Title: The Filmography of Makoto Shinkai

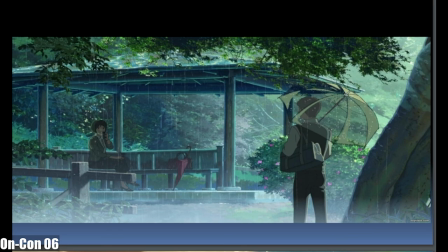[57:16]
The Manyoshu is, like, a backdrop to the overall themes of Garden of Words, but it is not the main focus. They themselves have kind of premised their own meeting in a bit of this
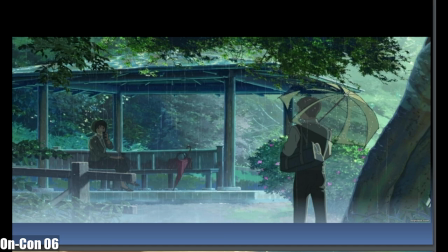[57:30]
meta dialogue, because they kind of talked with each other like, hey, we can't do this every day, but how about whenever it rains, we'll show up? And that continues happening for a while, and there is a break where one of them isn't showing up and they're unsure about whether this is going to continue.
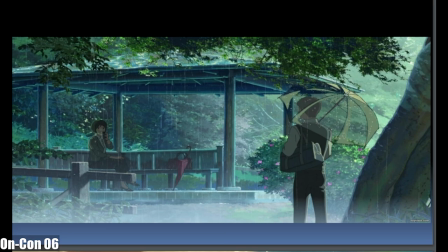[57:50]
The teacher has a habit of eating chocolate, and it has a lot of childish aspects. He makes shoes for her, which is also definitely some foot shots. He's not a Tarantino. Yeah. But it definitely is in there.
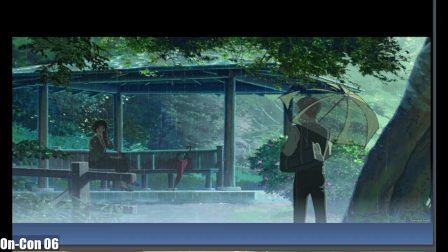[58:09]
Well, it's also just that's like a implicit like confession, especially when they're having like him putting the shoes on her of like. There's something there. There's a depth here, because there's also a parallel drawn between he wanted to have made shoes for his mother.
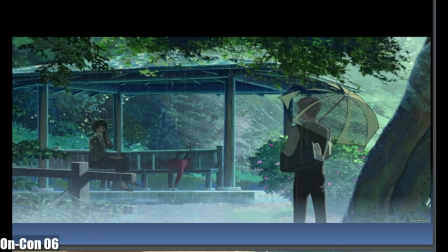[58:26]
Man, that gets creepy. Actually, I'm not even sure his mother is dead. I think parents might just be divorced.
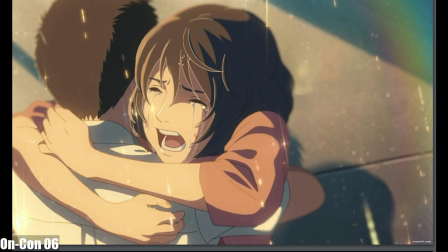[58:32]
I forget. But there's a complexity to their relationship which has some aspects. At the end, you have a shot where they finally meet and they reconcile their emotions for each other.
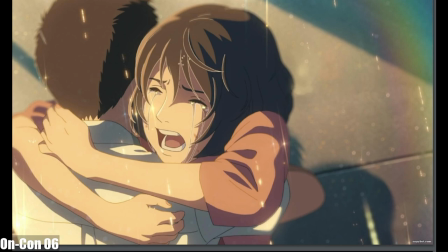[58:47]
And kind of grounded in, we understand what we mean to each other and how it helped us grow. Probably more for the older person than it is for the younger person, in that she is now,
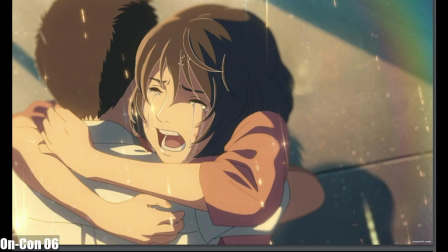[59:01]
has a perspective on what she wants to do, is able to get past the trials that were secretly in the background for her career, and is able to kind of move towards that, and they can kind of separate from each other because they have grown from their relationship. And at that point, the kind of liminal space is dramatically
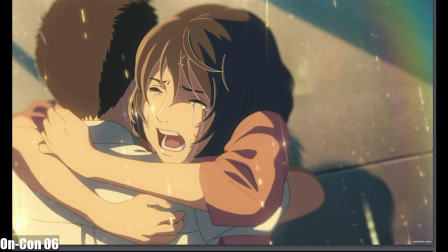[59:20]
broken as the sun cascades through the rain, and it becomes a sun shower. and they are now kind of released from their kind of bond in the liminal space. And it's kind of assumed that they don't really see each other because this isn't a relationship that would work romantically,
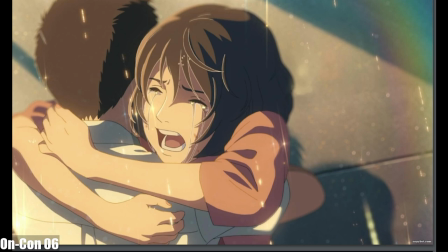[59:38]
if it even was exactly that. But they are both happy for having known each other and have grown from it. Yeah, and this is I'm not a subs versus dub guy anymore, really, but the voice acting by Miyu Irino and
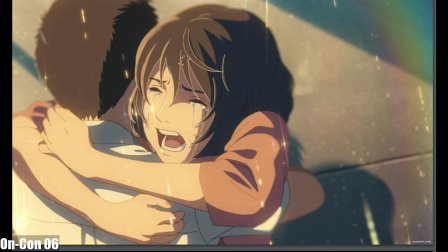[59:59]
Kana Hanazawa just incredibly dwarfs the English voice acting, because they have it's not just Hanakana, it's the fact that they have to convey like 5 different emotional states in their voice in one line in the delivery. And it's not just sad, it's not just happiness, it's not just anger,
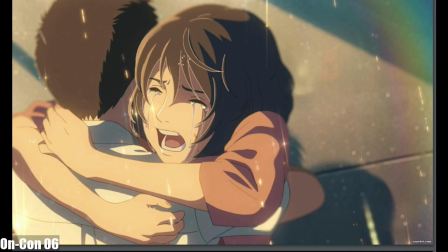[60:19]
it's not just regret, it's everything has to come out at the same time. And even the male character, Takao, he can't just be angry with her because he still loves her, he's still happy for her, he knows it's the right thing for her.
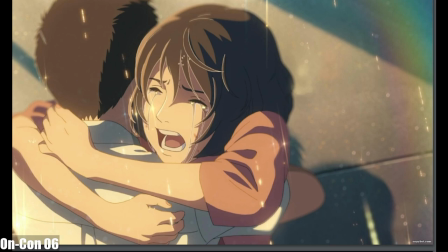[60:34]
So he has to convey, they both have to convey all of that emotion, and that this is like the climactic scene. Yes. And if you screw up the voice acting here, it's like all for naught. Shinkai's able to bring it all together. He doesn't need a whole lot of time.
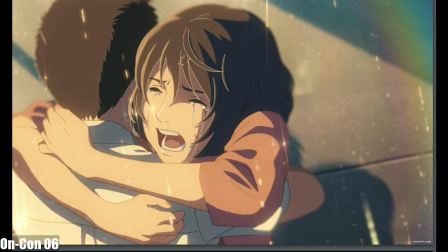[60:47]
He has put in 40 minutes of building you with a slow tension up to this final scene where the voice acting comes together as they meet, the sun breaks through the clouds, and the score dramatically bursts in,
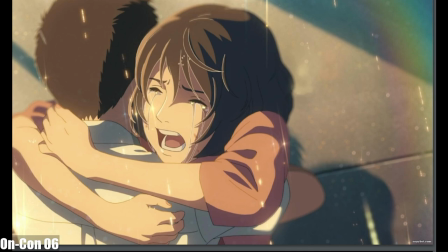[61:02]
bringing the swelling of emotion that if you don't have some heart palpitations at this, well, you may not have a heart. this is another scene where they use the musical ending, Rain, which is a classical song, or not a classical song, a older song, but it's sung by a modern artist this time.
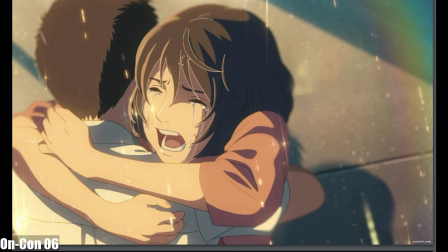[61:22]
Mm-hmm.